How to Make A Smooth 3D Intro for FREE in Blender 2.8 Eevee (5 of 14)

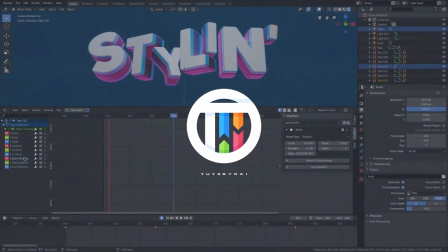[0:11]
to a similar number when you do that I realize so I'm just typing them in now alright so if I play
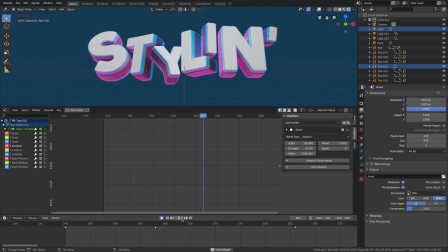[0:16]
this I'm gonna actually unmute the audio for this again oh yeah oh
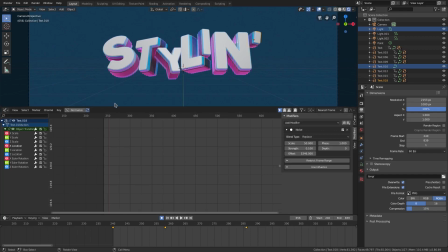[0:22]
yeah that looks really good I love the way that looks absolutely gorgeous it looks it looks very good but we have some other some more stuff
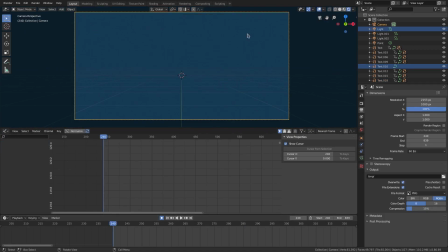[0:29]
to do I can go ahead and select the camera select I hit I to insert a location keyframe and we'll do the same thing with the camera itself so we'll give a little bit of motion to it uh add some noise actually we can just paste it sorry uh and then make sure that's on uh change the offset
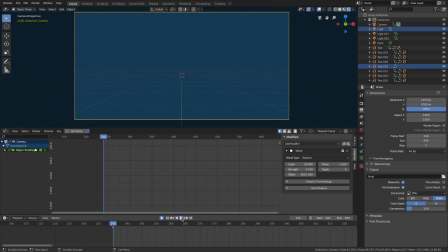[0:44]
to a random value again and we this is going to be too much for the camera's motion i think let me mute that uh 50 might be good no that might be fine it's fine the way it is actually
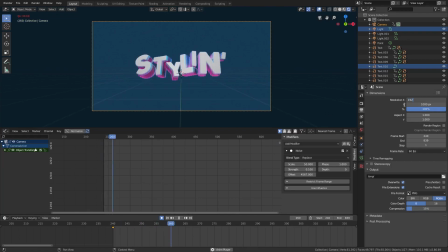[0:55]
um and by the way i don't think i mentioned it but the resolution needs to be changed. I don't know why I was on that weird value, but instead of 1920 1080, I want to do a 2560 1080, which is a 2K resolution.
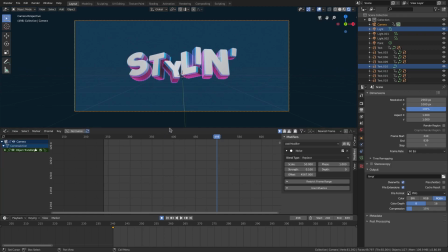[1:08]
That looks much better. It has a more cinematic feel to it, so when we render it, it'll look like it has a letterbox on it.
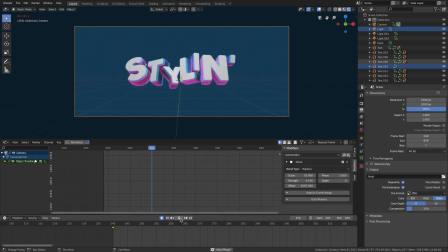[1:17]
All right, so now with this all done, we still need a bit more animation in the letters because they still kind of just sit there even though, I mean, they're still rotating and moving and stuff.
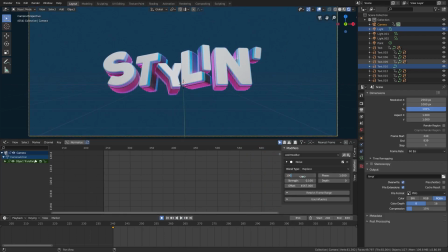[1:26]
I want to change the scale of the camera to 100 and the strength to 0.5 because it's too
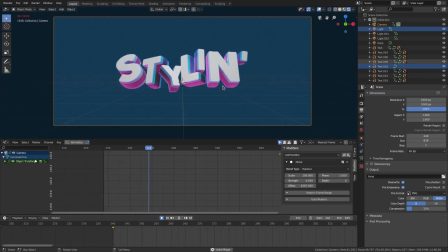[1:31]
much yeah that's better i think that's much better all right i just it was just too much movement at the same time uh much better okay so what we're gonna do now is that's
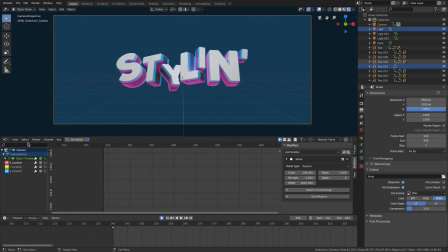[1:46]
just on the x so let's go ahead and and do the the y and z for the camera as well so copy that and then paste it on the y change that value something random and the z as well so we got a little bit more motion in there i knew something looked kind of strange all right let's do it and take a look all right much better now we're getting a little bit of
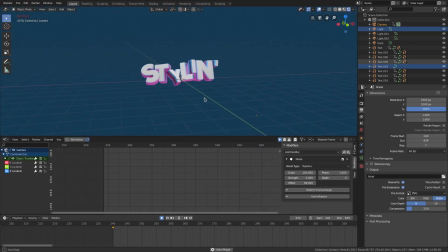[2:05]
lag right now that's because we have uh some some stuff going on uh with the most like most likely with um all the letters that we have in the lighting because i'm on rendered viewport shading still so uh if you want you don't have
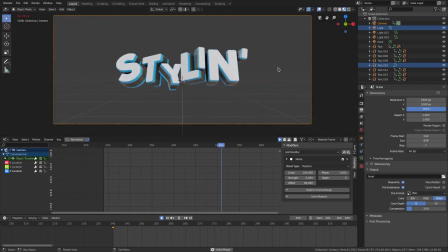[2:18]
to be on there you can see it's much smoother much faster when you're not on rendered or viewport shooting so we'll go ahead and turn that off for the time being much smoother all right so now we have the letters they look good they're moving around which looks super good but we can do a lot more things to this but I think the only thing I'm going to do is we're going to animate these letters a little bit
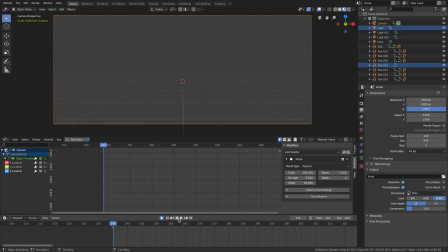[2:37]
more so we're going to put this audio back on and this is the super fun but difficult part so I'm going to close this down we'll just pull
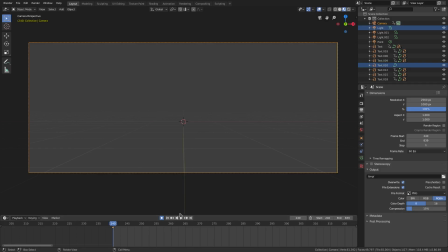[2:44]
that away this is the super fun but difficult part it takes a lot of creativity and kind of just playing it over and over again until you get what you want. So what I'm going to do here is I'm going to go through and listen to this music and see what I can make the text do to make it look like it's doing something good.
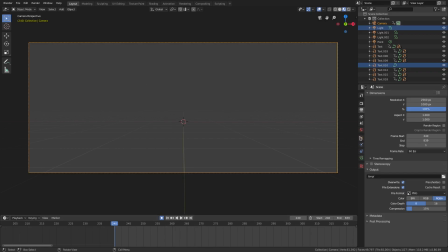[3:01]
But before we do the text, I kind of want to do something with the camera. So we'll zoom the camera in and out depending on what the music is doing. So let's go ahead and take a take a listen and see what we can do to the camera when
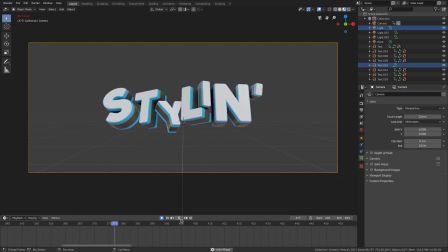[3:14]
it when the when when i made this little filter right here and it kind of it kind of fades out and then comes back i kind of want to zoom the camera out when i do that so let's go ahead and right
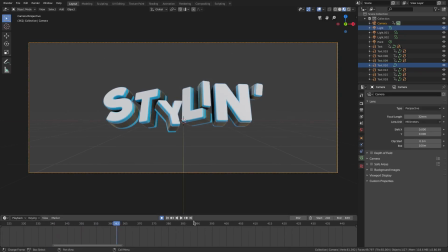[3:29]
about here so three six two for me of course it's not gonna be the same keyframes for you obviously but uh we'll open this up a little bit and we'll hover our cursor over top of the focal length in our camera tab here and hit i and then we'll go uh we'll play a little bit
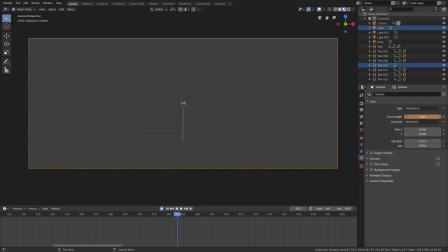[3:43]
so about right here on three eight three we'll zoom this out by a lot and then uh since we have automatic key framing
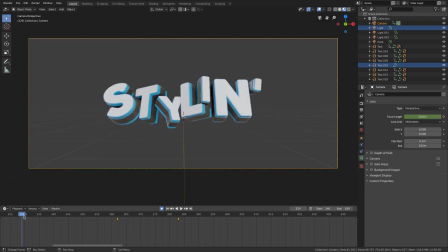[3:51]
on it'll you know answer another keyframe for us now when we play this now these keyframes are off so i'm going to pull this one hit g to move it out like that and i kind of want this to go with the snare instead of the actual kind of thing